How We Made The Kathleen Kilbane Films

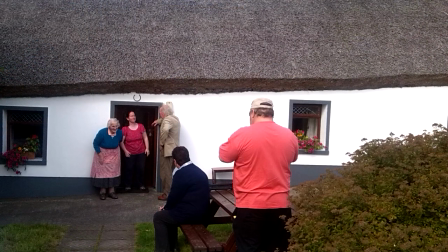1736s
Peggy was perfect for the part. Being from County Cavan,
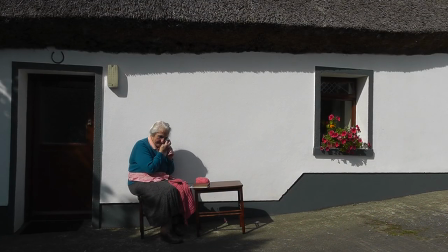1740s
she was a true Irish grandmother and she brought a bit of the Gaelic with her when she spoke Kathleen's name in that language,
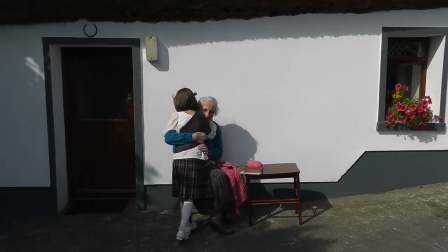1748s
in the scene where Kathleen hugs her.
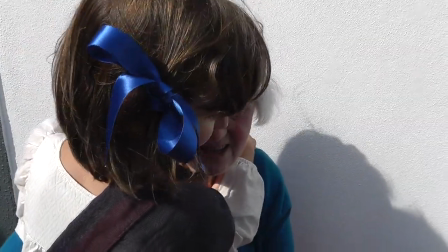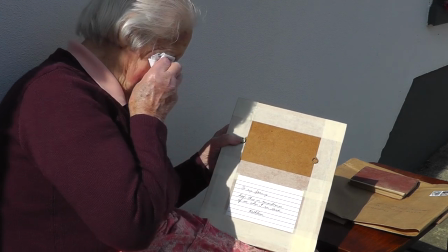1759s
Peggy was not in the least bit camera shy, and when she brought out her hanky and wiped her eyes, you really believed she was crying.
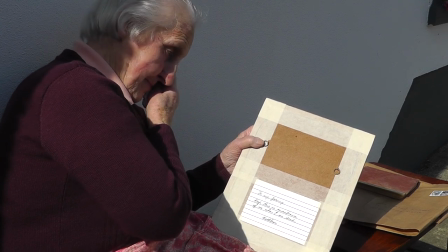1770s
Of all the people I've filmed, she stands out, along with my sister Jacinta and my niece Caitlin,
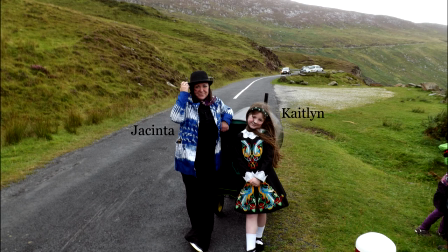1776s
as being completely unself-conscious in front of the camera.
Where does this one sit?
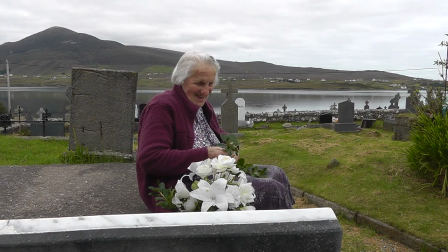1783s Just in front of the head. Ask the director and the cameraman, I wouldn't have a clue. Yeah, I was just sort of move them over up a bit in the centre, but wait till I tell you to.
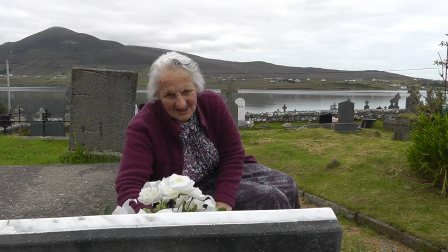1794s It'd be way before that goes off, Ellen. Yeah, about there, it's fine, yeah. You don't want to block them. To see if taken them off.
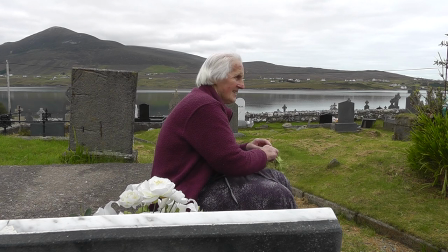couldn't hit the parish I was born in. Not from here, you couldn't.
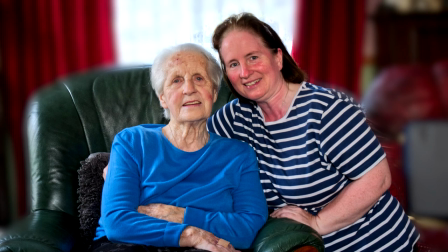1810s
Sadly, Peggy passed away this year, 2021, having made it well into her 90s.
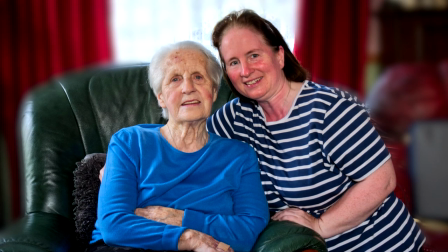1817s
Every year since we made this film, I would make a point to call in and visit Peggy and Ellen every time I visited Northern Ireland,
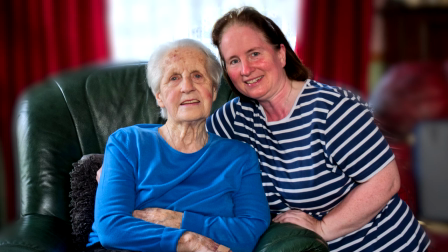1826s
and I have the fondest of memories of them both.
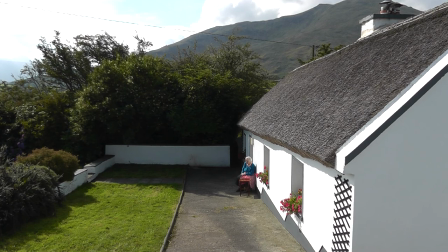1834s
Peggy and Ellen rented a holiday cottage in the area, and as it had a thatched roof, we thought it ideal for the granny's house.
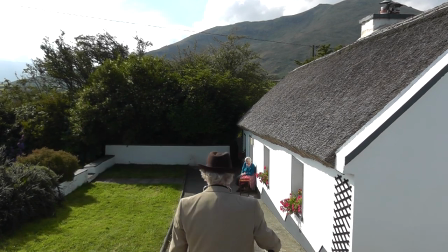1842s
So we filmed there the imagined scene of the doctor coming to tell Granny of Kathleen's
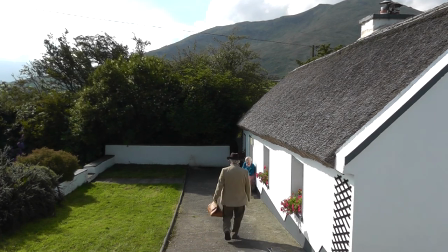1849s
TB diagnosis and that she would have to go to the sanatorium.
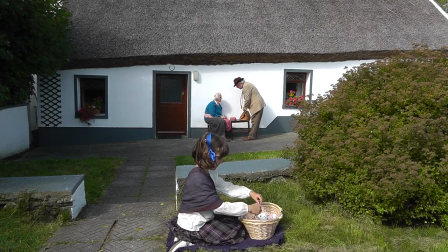1856s
As per usual with our films, where money and personnel are tight, Victor also played the doctor,
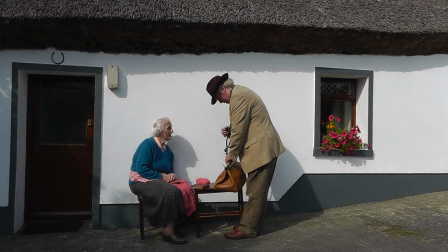1864s
his only disguise being different clothing, a stethoscope, a doctor's bag, and a fake mustache.
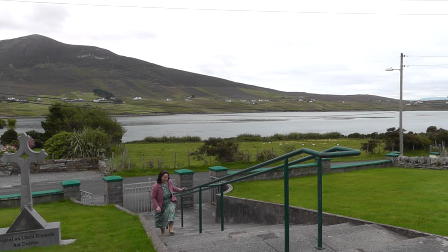1876s
Ellen's scene is about her meeting Brother Conway on the steps of Dereen's church near Kildonan Cemetery,
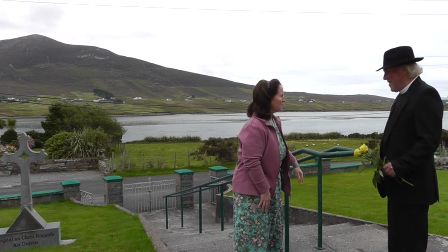1884s
and Brother Conway tells her of how he felt the presence of Kathleen and her granny as he sat in the church praying.
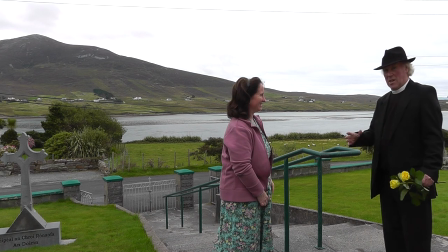1893s Let's try it again, Dominic. Yeah. I come in too soon. What brings you here to Ackle?
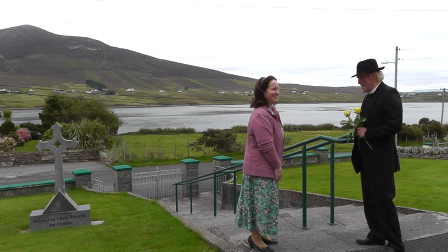1898s I managed. Need I ask? I managed to get stop, away. Stop. Aye, cars. I'm rolling.
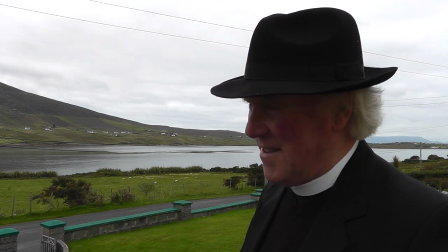1906s Take
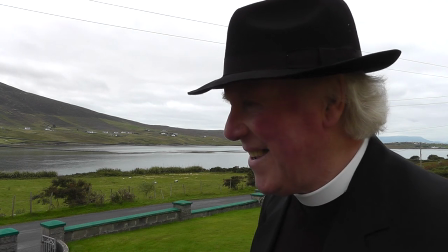1911s 254. Oh, hello, Peggy. Brother Anselm.
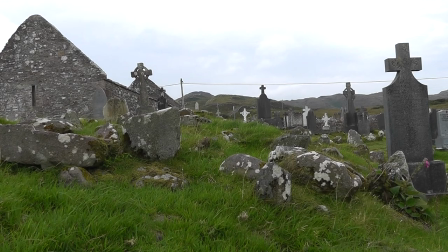1914s
While at Kildonan Cemetery, we filmed a lot of footage of the stones that littered the graveyard.
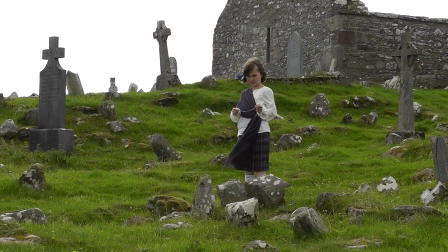1922s
They are the graves of the famine victims that are but a short distance from Kathleen's resting place.
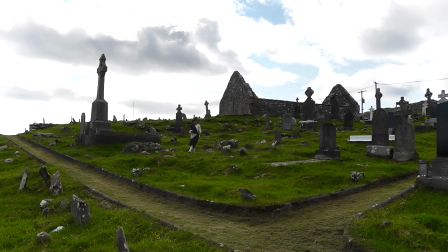1930s
They are a stark reminder of those dreadful times in Ireland in the mid-1800s that even today touches a raw nerve with many.
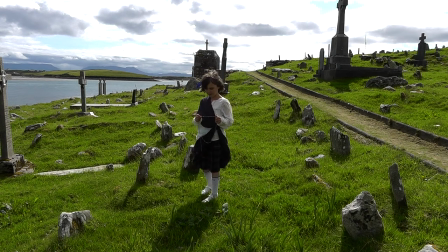1941s
Such was our feelings on the matter, and that those victims would not be forgotten,
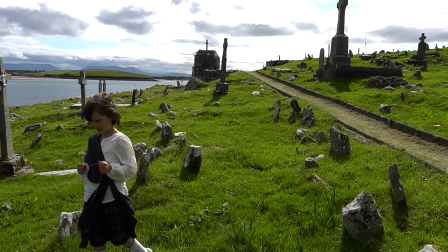1947s
we decided to include a famine poem in Kathleen's film.
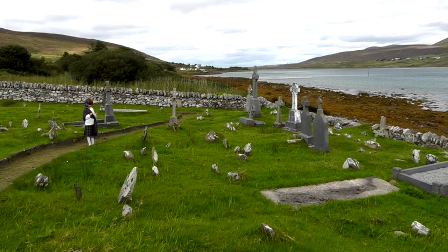1953s
The thought of the suffering of those poor people affected my dad so much that he built the monument in their memory in his back garden.
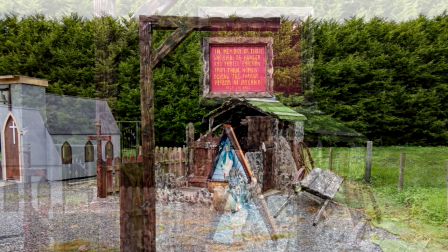1963s
It is not a direct reproduction of a famine house, but an artistic representation of one.